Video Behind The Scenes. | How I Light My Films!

my name is Isaac Painter and I'm a DP based here in mid-Michigan.
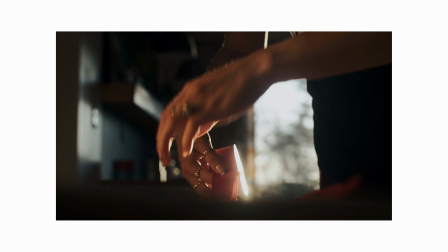Today I'm going to be breaking down some of my recent videos and my favorite shots from recent videos of just how I lit them and kind of the behind the scenes goings-on of how I put these videos together and make them look the way they do. So if you want to learn about how I light my videos and just get a nice cinematic look, make sure you stick around.
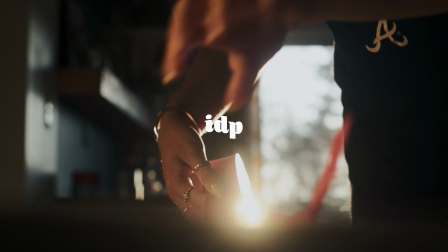Alrighty, so I recently have been doing a lot of content on backlighting.
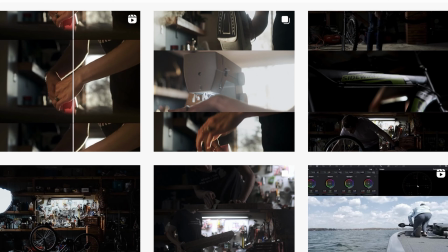If you follow me on Instagram, you know that for a fact that like my last 10 posts or six posts have been like about backlighting or have been backlit. So today I'm going to be breaking down some of my shots that are backlit. So right here I have three screen grabs in Photoshop and I'm just going to be drawing on these to show you guys what I really did. it.
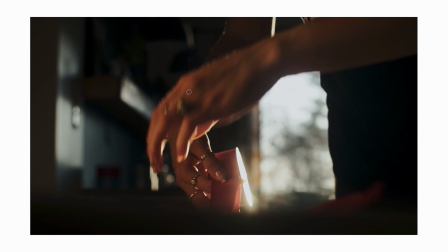So let's jump into this first image right here. This is one of my favorite screen grabs I think ever. It's one of my favorite shots I've really gotten in a long time. So to break this down, I shot this around I believe it was eight o'clock. And because it's almost summer, the sun sets I think around 830 here in mid Michigan.
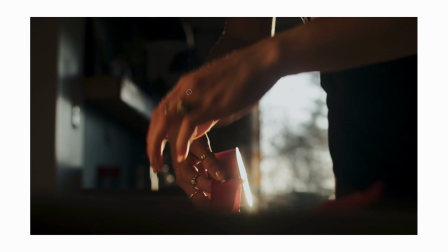And the sun was coming perfectly through our back sliding glass window and it just looked really good and I got this sudden rush of inspiration and that is the key light for this shot.
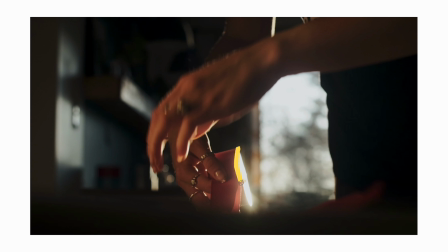So that's where like down here you get this nice glow on the ribbon that is all from the sun all of this on you know outlining the hands and acting as kind of like a hair light,
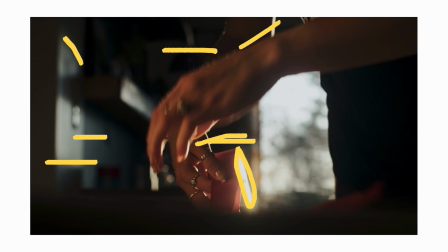and these nice shadows on the wall, which I really like as well. Those are all just, that's all just from the sun. So a lot of this really just came down to positioning. I knew I wanted to backlight it because I knew that would be the most flattering way to present the subject, and that just really worked out super well. But the thing that really brought this shot to life for me is I recently got a 5-in-1 reflector and I don't know why I waited so long to get one because it really has been super helpful so because it was kind of golden hour and the light was really warm I used the gold bounce on my reflector and had that just off on like directly on the side of the subject
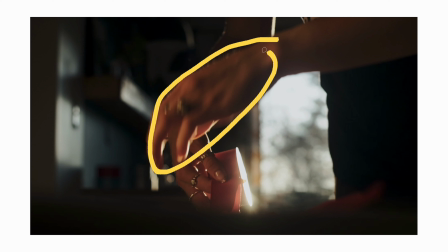so as you see like on the hand here all of these areas are really nice warm and golden all of that nice bounce on the hands and stuff is coming from the gold side reflector so basically that's it for this image I did shoot all these images on this lens right here this is the Olympus 50 millimeter f1.8 it's the OM mount and I believe this was made about 40 years ago it's a really old lens and I love this lens as you can see in this image it produces some really nice bokeh it has a very
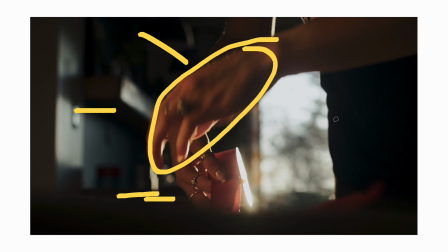for lack of a better word cinematic feel to it because it's it's a imperfect image which I really prefer to spherical lenses like the one I'm shooting on right now. It just gives more life and it makes the image feel a little more lived in and really real to life. So I did shoot that on this lens with my Fujifilm X-H1 in Eterna color profile and then I spent a while color grading this in DaVinci Resolve. But really that's how I lit this shot. The other ones are from the same video, these other screen grabs. So let me hop over to those right now. This second shot here, this one is in the basically the exact same spot.
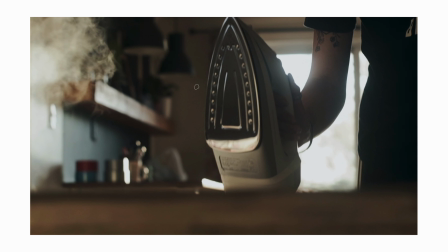It's a little different framing. But because I chose to backlight this, this like steam from this iron right here is like really showing up. So if I would have chose to front light this, that would not have shown up well, because the background would have been dark, and there would have been no light shooting through that mist.
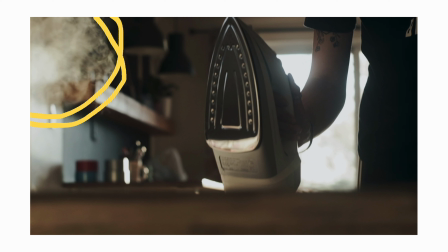So all of this outline right here of this mist, which adds really nice like atmosphere to this shot.